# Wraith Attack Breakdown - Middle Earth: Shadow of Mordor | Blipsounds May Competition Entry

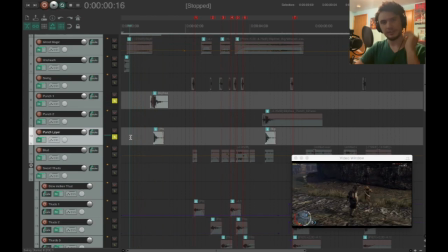But I also layered it with the axe, so to give it a little bit, just gives it a little bit more of a raw sound to it, in my opinion.
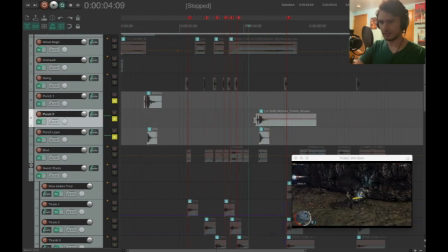And then, again, same thing over here. Use a different punch sound, manipulate it a little bit so it doesn't sound exactly the same.
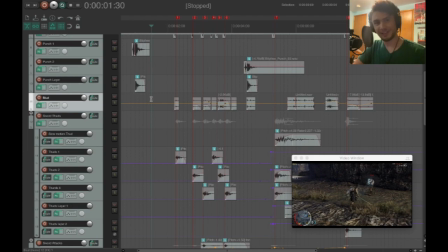I had too much fun with making the blood. I don't know why. It became really visceral for me. It was the watermelon really worked. And again, I exported the watermelon sound effect and removed the background noise that was in it so that I could work with it a little bit better.
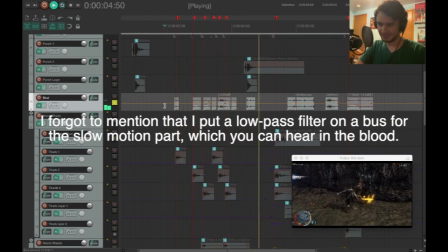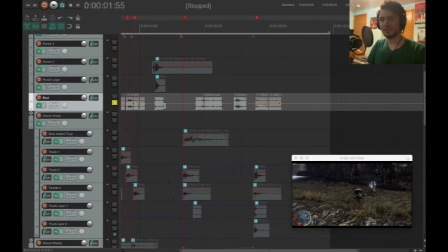And that was just taking bits of it and just lining it up the way that I felt would work. I also panned them around a little bit.
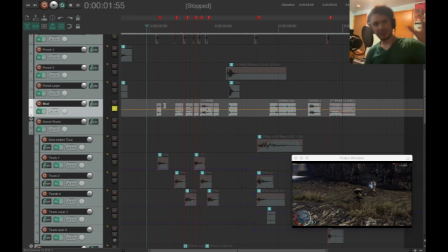There's a lot of panning in this project. I got blood flying to the left, flying to the right. That way it has more of a, 3D sort of feel to it, or maybe two-dimensional. It's just not straight down the center. Next are the sword thuds.
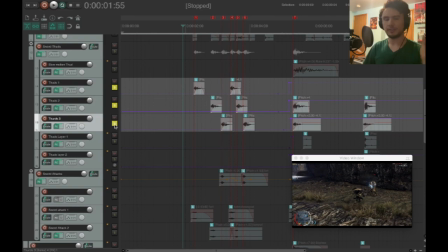I would put this all on one particular track, but since these were all coming up really sequentially, really quickly, I didn't want to, have them layered on top of each other, because then that's just going to ruin the effect. It's going to get rid of the tails of the sword text.
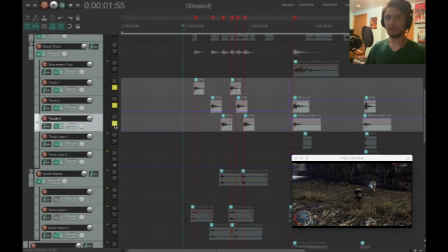So I just put it on 3 different tracks. If anyone knows a better way of doing this, please let me know. I'm always willing to learn more about it. Yeah, I just kind of took the punch sound effects. I kind of faded them in so they didn't have as much of that hard transient in it. So that's how we get these.
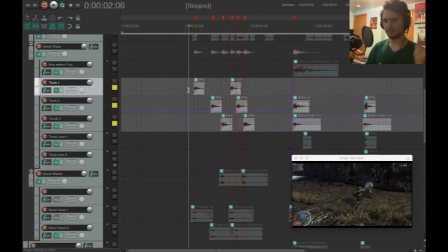And I also cut off the the sub frequencies for these, because at first they have a lot of sub frequencies, but I really wanted that big impact with like the shing straight into the head to have the most, rumble, the most impact to it. So that's what this is.
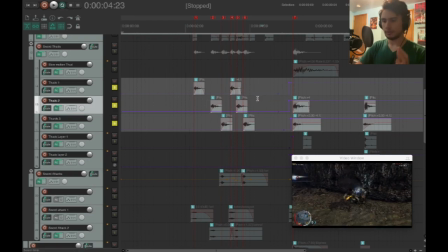It's a bypass for the EQ, so that it turns off so that we can get the this part
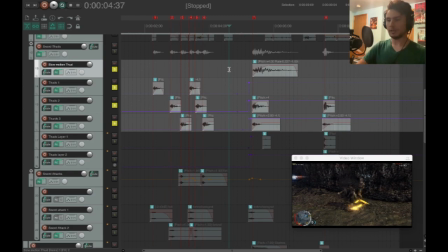to be more impactful. Also, I took one of the punches, stretched it out a little bit so that it got this, more tail to it. It had this deeper feel. So then, and I layered it with another punch, and we just get this epic sound.
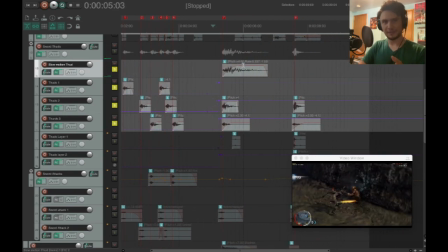A lot of reverb on that too. There's some extra layers in there too.
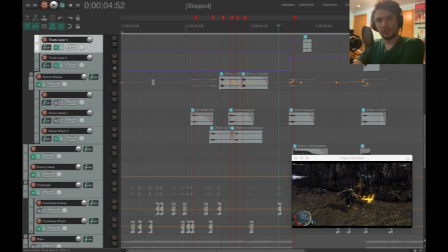We're working with swords, so swords need to have a little bit of shing to them, don't you think? So we got a little bit of these sword shings going on here.
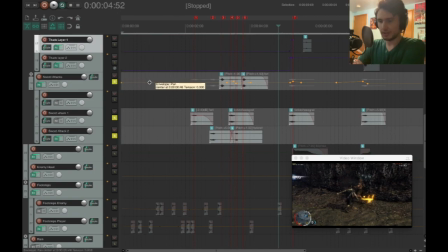Again, I layered them on 2 different tracks, 3 different tracks actually, to make sure that they get their own space. You also notice I added even also panning to this, because the sword's going left and right sword attacks. So again, I wanted that space to be felt in the sound effect.
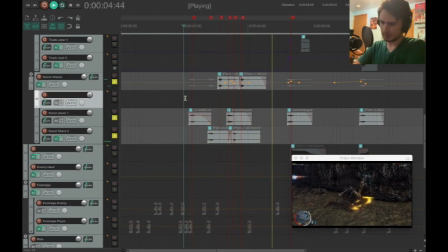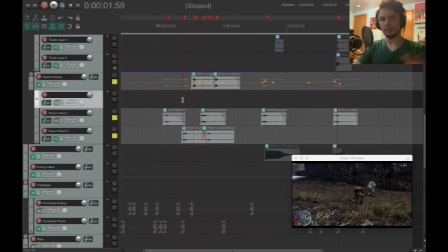There's obviously some pitch variation in there too. I wanted to have this build kind of through the sound to make it like build up the energy. And I did that with the sword thuds too, like the thuds. I had the pitches kind of rise a little bit to give a little bit more of anticipation, a little bit build up to it.
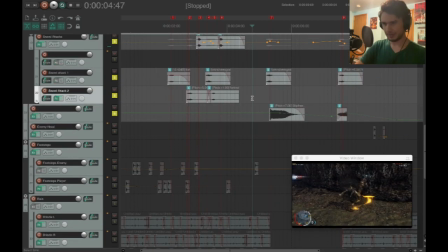And then we have this.
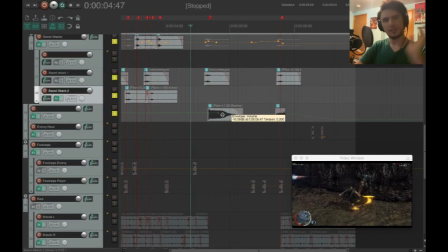I just took one of the UFO sounds and just put a lot of reverb on that, extended it out, pitched it up.
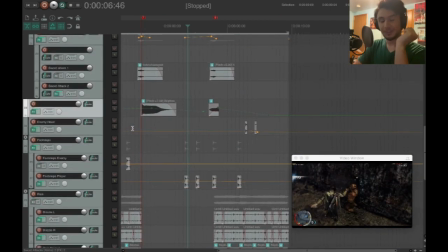I love it. This part is probably my favorite. The head falling on the ground next to, because the head's gonna fall on the ground, right? You don't want to not put that sound in there. So I just took the spoon dirt sound.
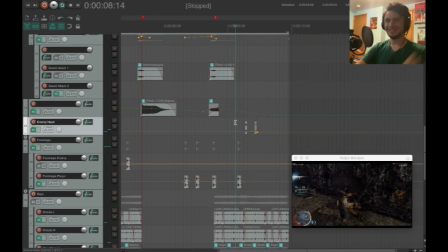I just manipulated it a little bit, and it just sounds like it's landing in the grass next to. I panned it to the ones. I don't know why, I just find it so funny.